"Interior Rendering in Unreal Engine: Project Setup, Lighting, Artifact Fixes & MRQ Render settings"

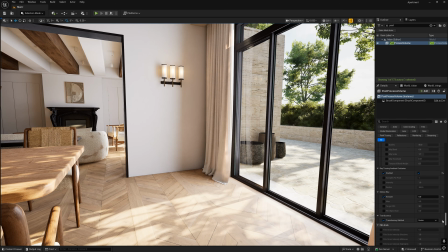To improve glass quality and eliminate flickering, use ray tracing for the translucency method.
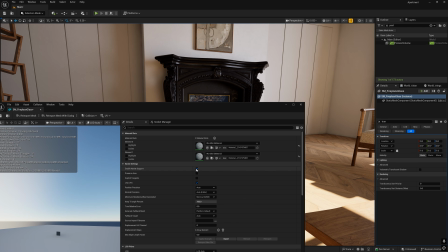Remember to disable nanite on glass surfaces to avoid artifacts and ensure proper transparency.
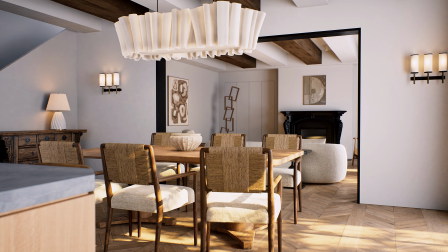Now let's move on to the heart of photorealism in ArchViz, lighting.
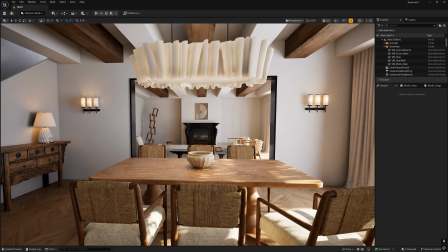Precisely configured lighting accounts for 80% of success and truly brings your interior to life.
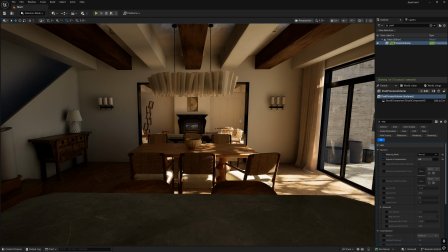Interior lighting is a challenging task for the engine. Why?
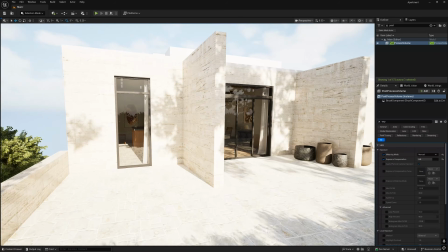Light needs to penetrate and bounce within many surfaces, therefore we cannot rely solely on a global light source like sun-sky.
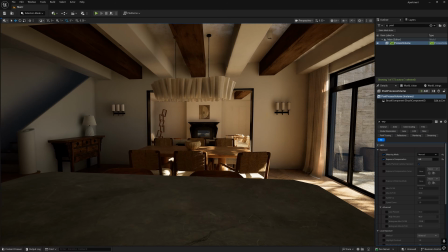While good for exteriors, it's insufficient for quality interior renders.
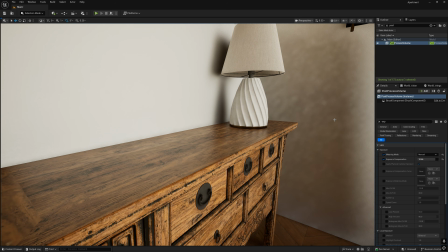Even with high exposure, the light is mediocre, shadows are approximate, and artifacts are visible.
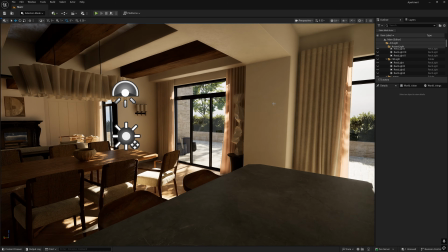To achieve truly high-quality light and detailed shadows in the interior, I use rectangular lights as fill light sources.
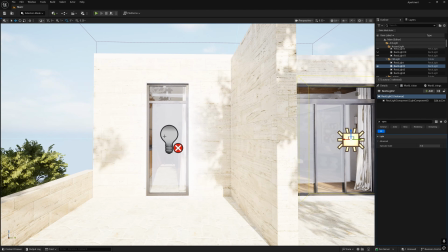I've placed one of these behind each window. As you can see, they significantly change the situation.
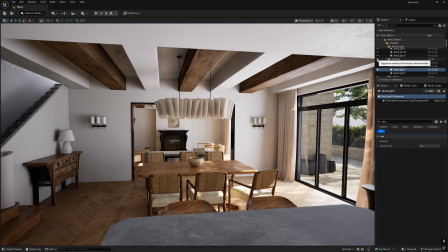The light quality has vastly improved, unwanted artifacts have disappeared, and shadows have gained the necessary depth and detail.
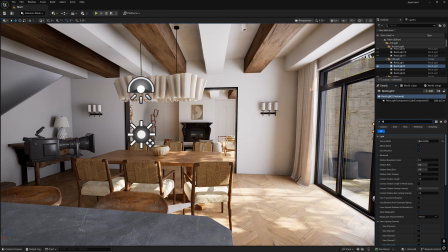For these fill light sources, I've set a slightly cool color temperature.
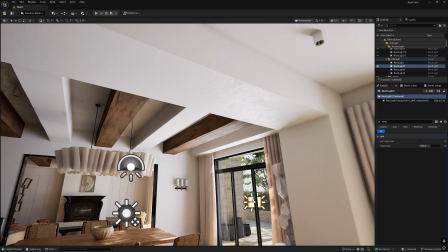Natural daylight entering through a window, especially on an overcast day, always has a cooler, bluish tint compared to the warm light of indoor lamps.
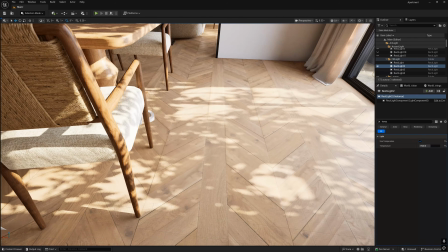This simple adjustment instantly adds realism and naturalness to your scene.
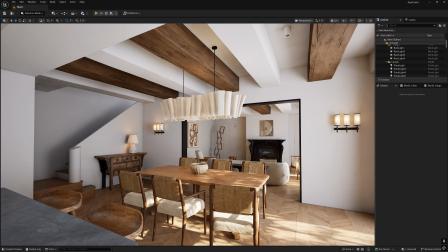Artificial light sources play an important role in interiors, typically emitting warm light.
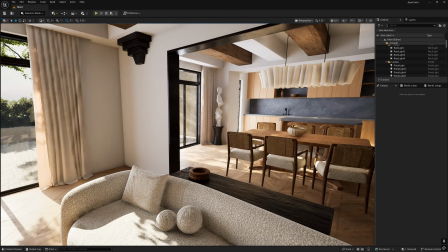This is precisely what creates that essential contrasting balance: cool, natural light from outside and cozy warm light within.
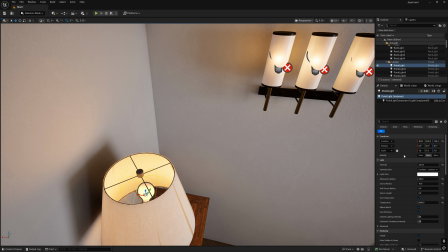For most interior light fixtures, I primarily used point lights with a limited attenuation radius.
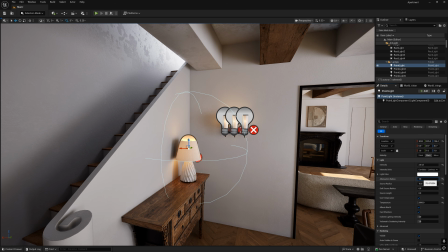This allows for precise control over their influence, illuminating only the desired part of the space and preventing overexposure.
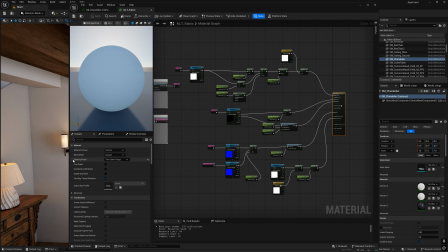Regarding lampshades and diffusers, I used a foliage material.
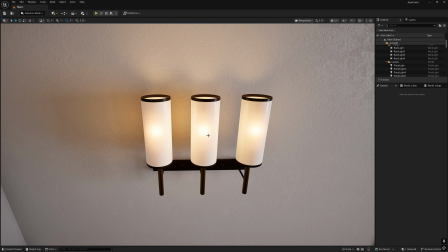Thanks to its light-transmitting properties, it's perfectly suited for mimicking light diffusion, creating a soft, realistic glow.
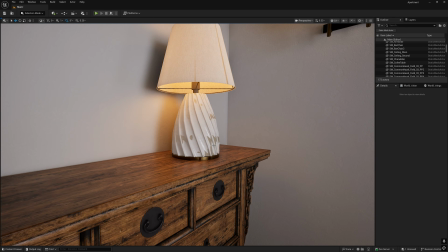When setting up lighting, you will likely encounter artifacts appearing on geometry that uses nanite.
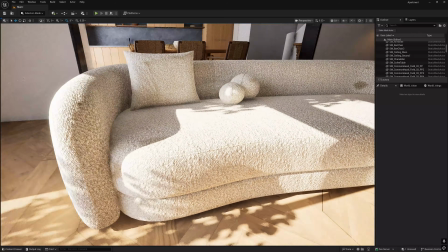This is a common issue, but there are two effective solutions. Disable nanite for that specific mesh.
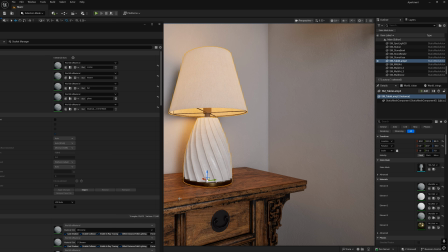This is the simplest approach if you don't require nanite's ultra-high detail for that particular object.
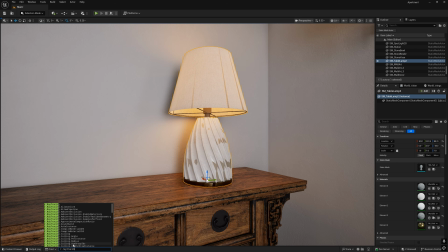Increase the ray tracing normal bias value until the artifacts are no longer visible. Use console command R ray tracing normal bias. This console command controls the ray offset to prevent self-shadowing. For example, I typically use a value of 1. It's important to find a balance to avoid introducing new lighting issues.
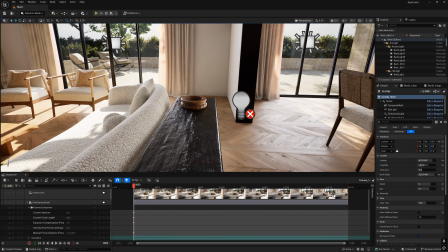Now let's talk about accent lighting for cinematic shots. When framing the camera and meticulously setting up the composition, we often need to resort to using additional temporary accent lighting.
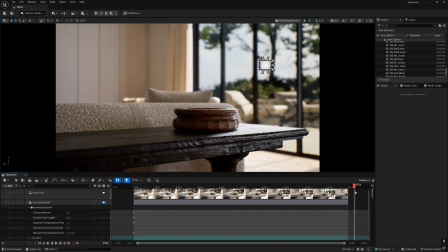Take this shot for example. You see it without accent light, it looks flat and uninspired.
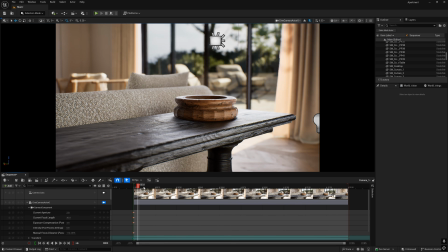And now with it, I've used a rectangular light again.
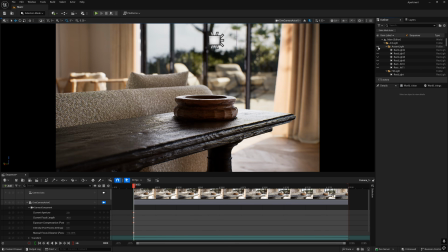This method allows you to further highlight the focal point within the frame, guide the viewer's eye and make the overall composition more lively and dynamic.
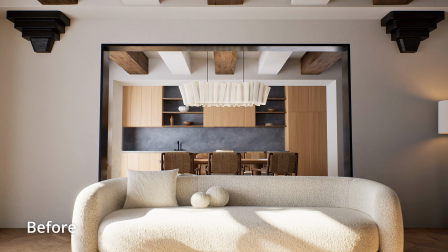In this example, I used accent lighting to improve the wall's tone and the overall look of the shot.
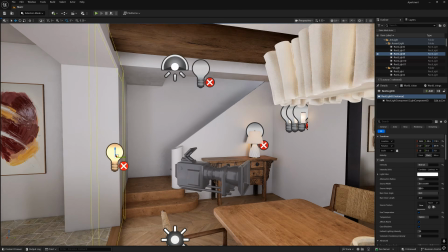Here's another example. With additional accent lighting, you can effectively solve the problem of artifacts in complex areas of your project.
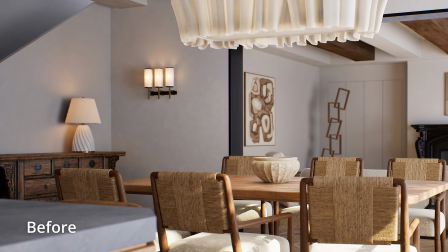For instance, as you can see on this wall where undesirable shadow or smudges appear without it.
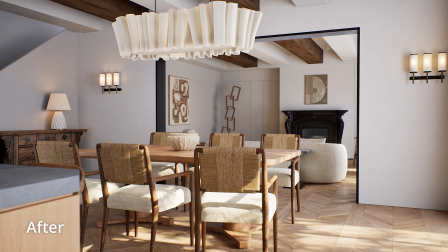Accent light helps to punch through these problematic zones and clean up the image.
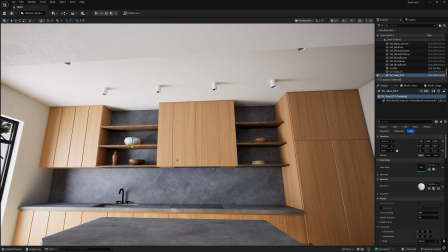Now let's talk about shadows, specifically their disappearance. On small objects such as these ceiling lights or dishes on shelves,
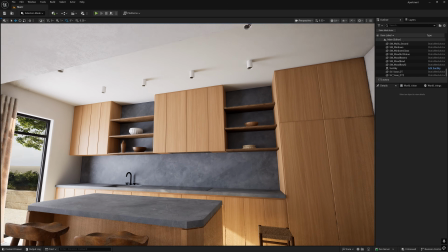when you move the camera further away, you might notice that shadows start to vanish.
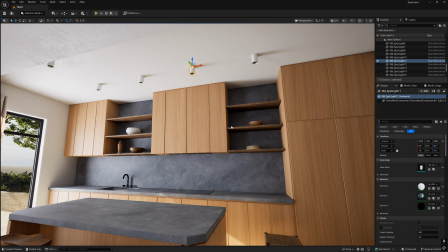This is quite easy to fix. Navigate to the Asset settings.
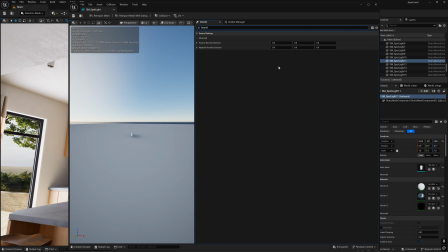Find the parameters, positive bounce extension and negative bounce extension.